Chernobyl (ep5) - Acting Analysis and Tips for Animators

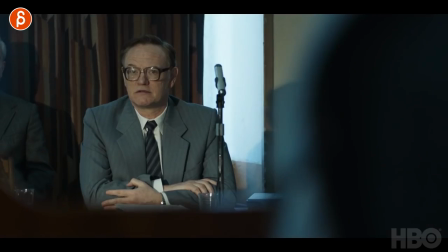Welcome back it is Thursday and that means acting analysis for animators and today we're going to take a look at the last episode it's episode 5 of Chernobyl.
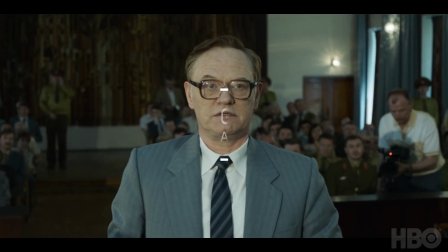Today is all about details those are the tiny little things that I loved where you might have an eye roll or go really but these are the things that I thought that was cool and this was cool so lots of tiny little things that may or may not be important but I want to go through them now so let's not waste time let's to quick fire go through all those little tiny little scenes first up is this one with
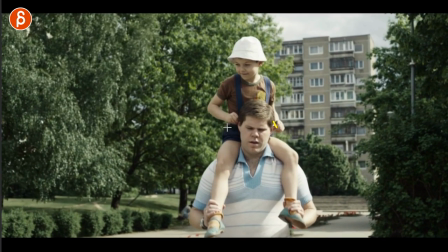the dad and the little kid on top and what I liked about this is that the kid holds on to the ears it's a tiny thing
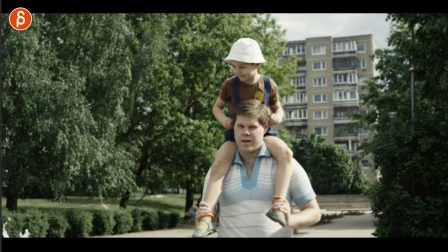but I think it's super cute I can see my little one doing this and I thought this was a cute little detail instead of just having hands
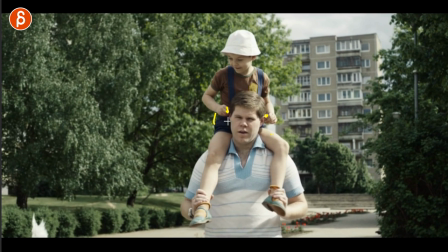down or maybe holding on to something else it's very specific I'm holding on to those ears and I thought that was super cute next up is
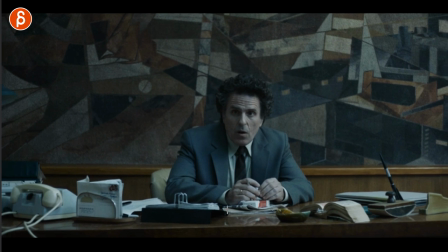this one where he asks him wait was there a problem he interrupts him and says wait are you going to ask me if there was a problem can't you read my face and
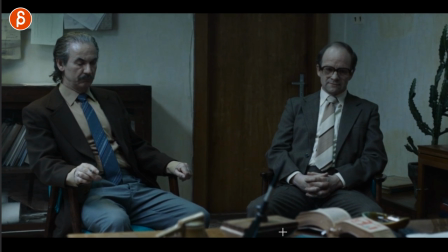after he says that look at his reaction it's this cascading uh uh it's tiny it's subtle but it's great i mean not that this is subtle but i love that first he deflates like oh i did something wrong again then he has that little so shoulder first
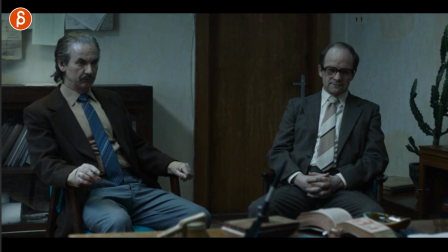exhale tiny things in the mouth the head turns a little bit then a little bit more look at that lip compression and then the head goes down so good so watch that again
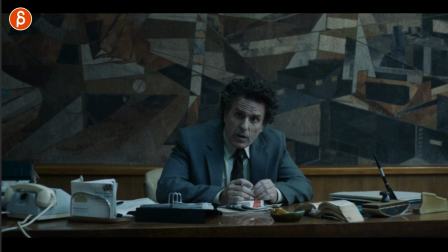it's just such a good reaction and as always it goes into something where this is your lip sync the lip sync is done you can still continue
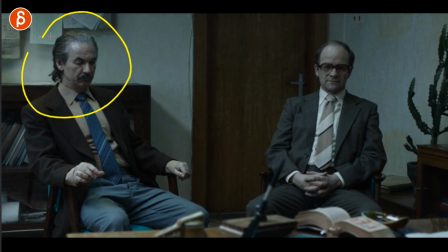and then show a person reacting to this of course he's always kind of stoic he doesn't react at all but more about him later next up
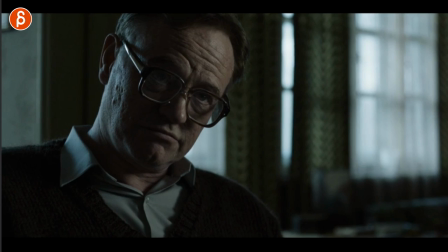is this where she tells him or she asks him that he should tell the truth why do i show this i liked this part bring
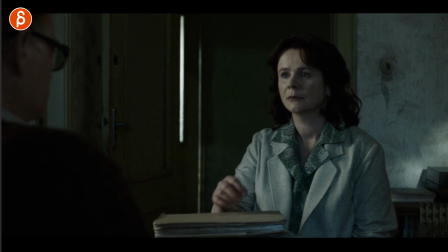her hand up here she can't get too close she can't really touch him but it's more of a personal request almost like you should go and say the
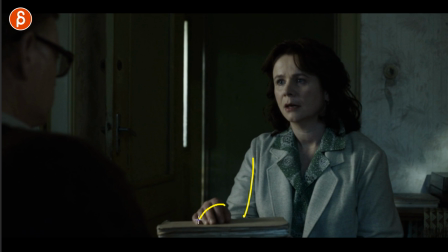truth and sacrifice even more but the thing is always animation is always to me at least there's a lot of hand gesturing arm gesturing and always seems a bit too much and this is just there to make it a bit more personal if she would say the same thing leaning back and maybe
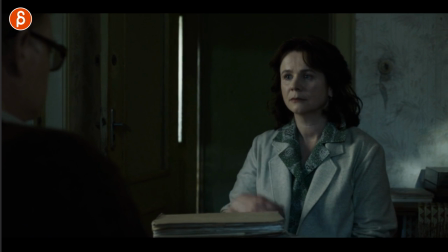you know hiding her arms it wouldn't be as personal it wouldn't be as almost intimate to intimate but it's just something where i'm pleading
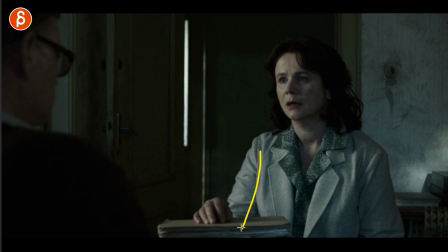and i want to be just a bit more personal and a bit more engaged with the person and I'm going to bring up my hand and leave it there
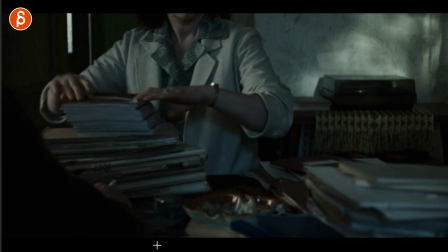it's a tiny thing but I just love that little moment there and within the same sequence she brings up two piles this is the person that survived and
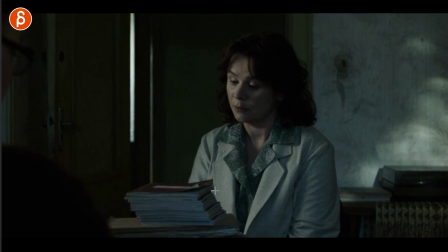this is the pile of people that died now she tells him what happened what they did and what they sacrificed and as he listens this
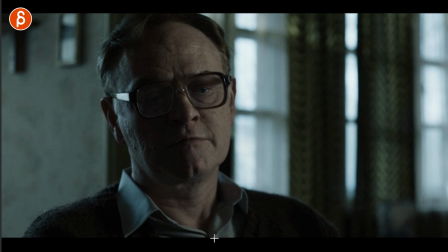is what I want to show you is look at his face the clenchingness everything he listens to this and he's ready to just burst out well you know
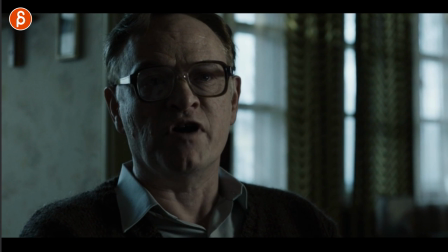i got there and i got contaminated i'm gonna die too and right there he says it right after she's done talking so you can see
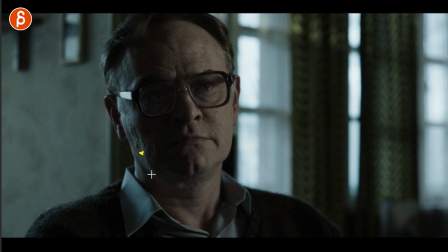in his face he's listening he's tensing up he's waiting there's more clenching and he waits you can see this it's very very subtle but
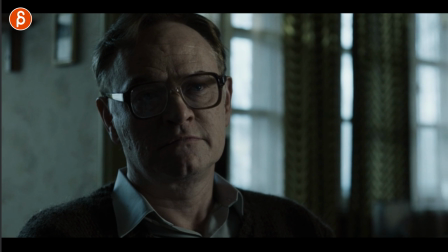he has that little lip raise that little compression there that tension he's just ready ready to say it and oh you can see this here with the lining nicely
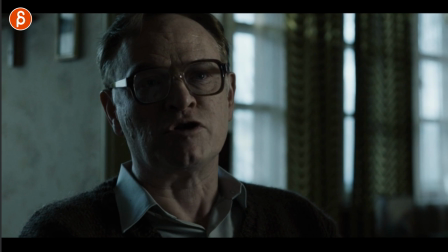caught here the clenching and bam and then he says it so when you do have lip sync and a character is listening to someone else
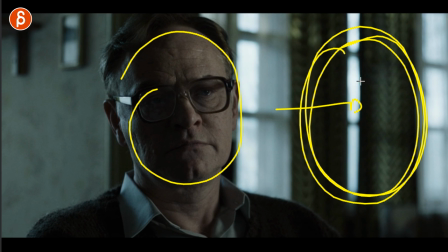think about that acting is reacting so as this person who's off screen or maybe over the shoulder whatever is talking make sure that your character we see the
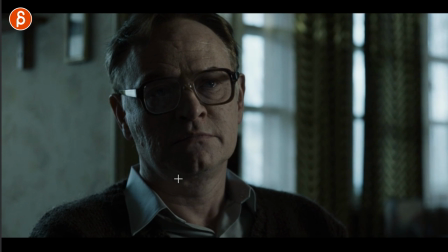face is really listening and reacting and you can have a really long anticipation
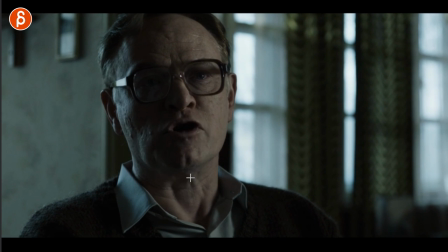to that outburst and outburst but you know his stronger reaction right there this is one of those things
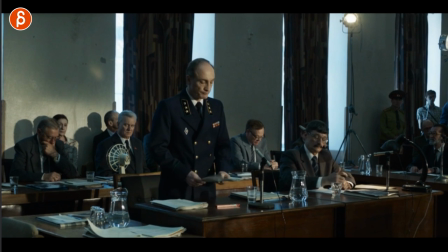that probably you shake your head but i like this i liked
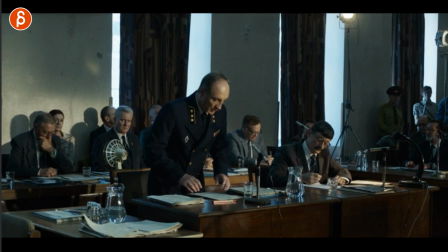how he drops the paper he prepares it right puts
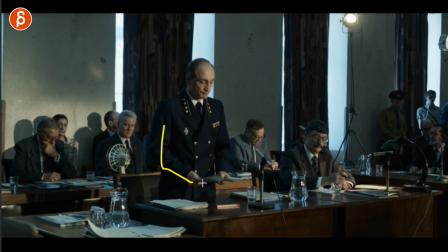it all together and he could just drop it if you would animate this you would think about the constraints i got to bring my arm down open the
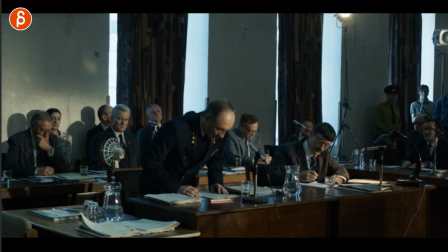fingers and put that piece of paper there and then let go but what i like is that how he does it he holds it and
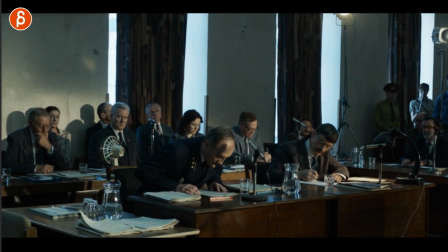he opens both hands and just lets it drop and then puts the fingers on there the hands on there i know it's tiny you're probably going really jd really but i like this i like that just tiny detail right there so if you do something where you lick over prop as always think
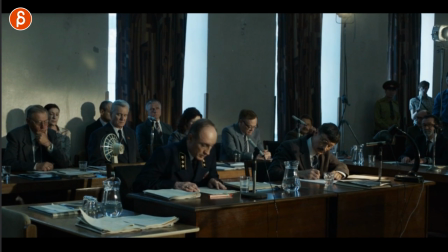about how you let go of the prop how original and how creative could it be you might argue well this is twins you got two
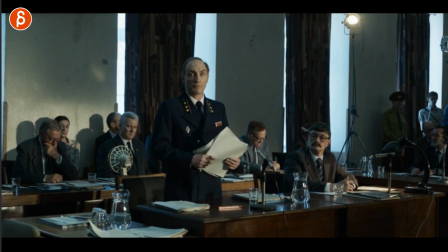things going at the same time i know i know but it's an interesting tiny detail that i liked like i said quick fire or stuff that maybe only
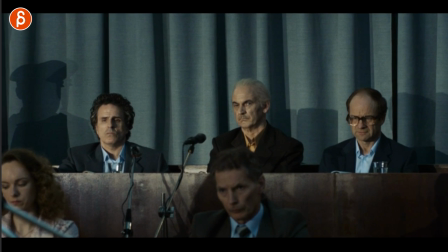i like last time we talked about the soldiers walking and holding their guns in a different position of their rifles and i want to look at that sad face he's always kind of angry he's even challenging the court at one point and he is always kind of looking down the very very sad
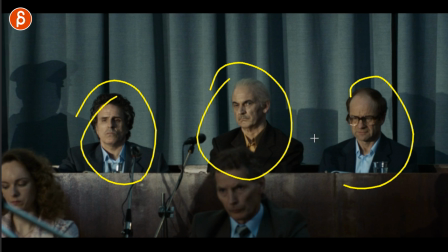expression so if you have multiple characters like i said last time think about contrast even if it's subtle and again you might argue this is very subtle here this is a bit more clear with the head looking down but throughout this sequence they always look and sit in a different way it's very
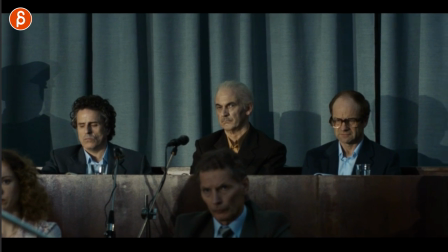contrasting so tiny thing but think about that if you have multiple characters what is the detail this is not really animation related but now that
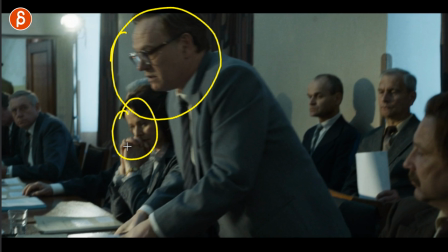it's his turn and as we saw before in the previous sequence where i talked about where she asked him to tell the truth you know he's nervous and
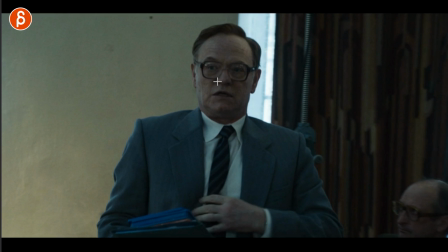it's i what i liked here is that little subtle thing of hey it's also slightly in slow motion but look at for the head and look at the background the camera everything's kind of tracking his face and you can see how the face kind of locks and the background kind of starts swaying
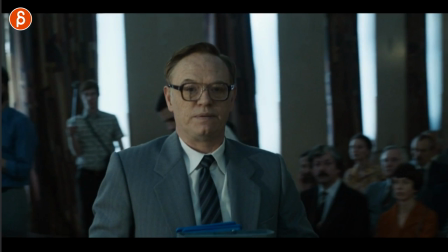right there you can see this usually when that happens the character who's locked
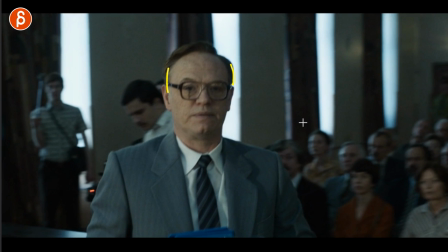in post gets all blurry because technically that camera would be moving there would be handheld that means that
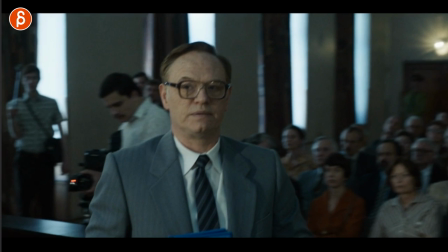this character or whatever is in the front of the lens here would be blurred out but because we're tracking and we're
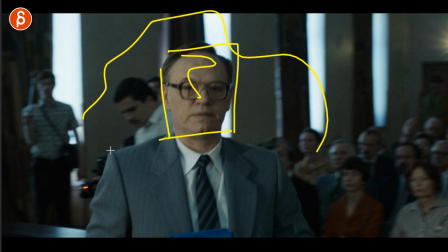stabilizing and focusing on this he gets a bit blurry and everything gets kind of weird as it moves and to me it seems like this is kind of to emphasize
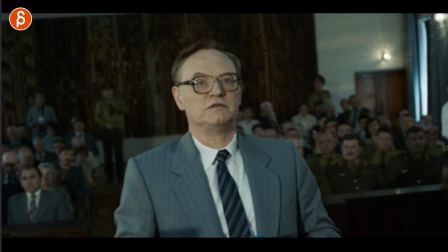that moment in his head the awkwardness the nervousness just that weird moment and boom you can see here the camera relaxes again i'm
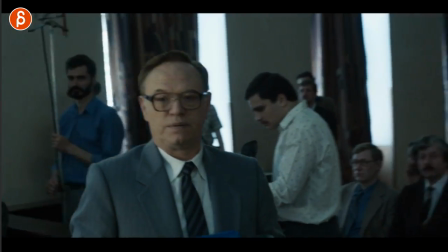gonna play this again i hope you can see this with you know my compression and through youtube but right through there you can see how there's
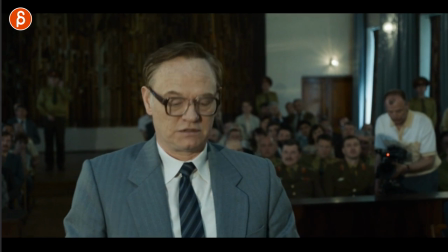very clear head tracking going on and i thought it's kind of an interesting thing of emphasizing that moment of you know now he has to tell the
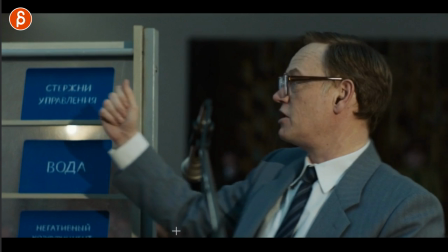truth again nothing really animation related but i wanted to point that out and this is something where i'm not sure what that means but i just wanted
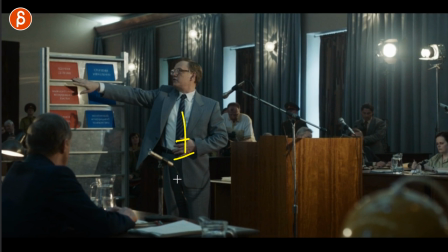to point it out when I was watching this I just noticed that he holds his tie but is he is he maybe trying to keep the tie from dangling so he doesn't obstruct this is this something unconscious that he did is it something to be a bit more regal
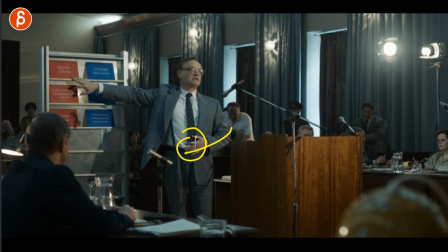um maybe at that point the actor ate something weird and he's just holding his stomach like I have no idea but I thought it was an interesting thing of he
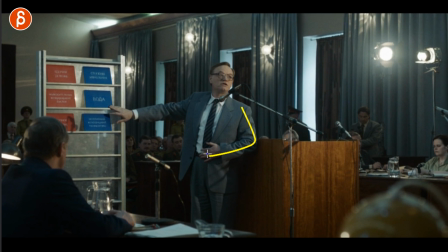could dangle his arm but he could also hold it here but why is it having why does he have the hand there is it again to keep maybe this from moving around too much so he's a bit more proper in front of the court i don't know because he's also moving over and
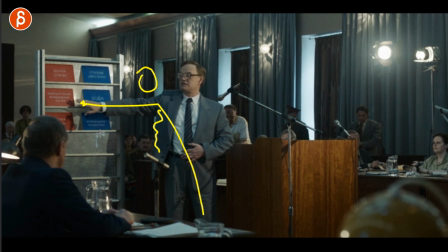potentially leaning so that means the tie would be here again maybe obstructing the view or not being clean enough i don't really have an answer but i thought that was interesting thing so if i ever have a character that has a tie that is pointing at things i'm gonna remember this and think
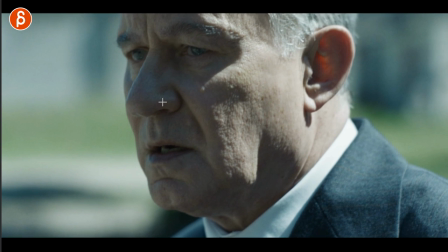about maybe i can do that as a pose during his proceedings they also go outside and the other character i just talked about talks to him and tells him that he was actually very very he thinks he's not that important to this whole thing and he's he's a person that won't be remembered
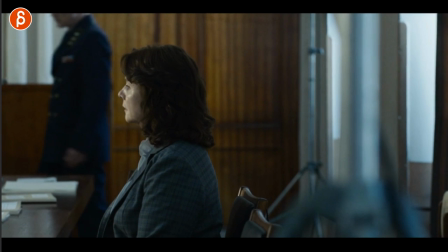you know in the history of all this and he just told him no no no you're extremely important to this and he has that that look he realizes maybe it was not all for nothing because that's what he tells him he thinks that it's all for nothing why am i showing you this
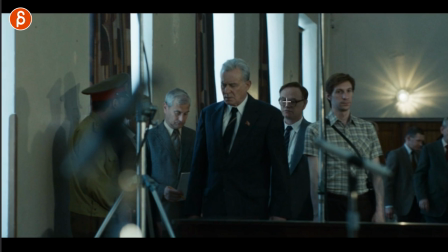because as they come back it's interesting to me how long
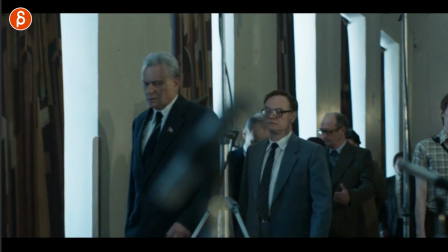he looks at him again this might be tricky for you to do hold on is this
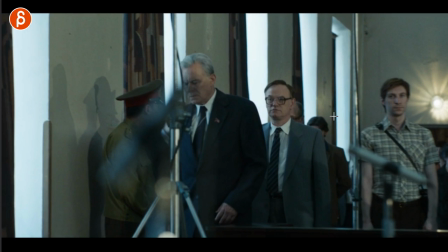person looking into the camera maybe maybe not but anyway let's go back
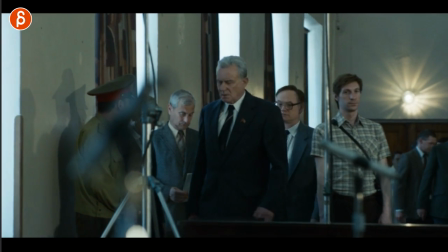let's look at him looking at him for how long this is again something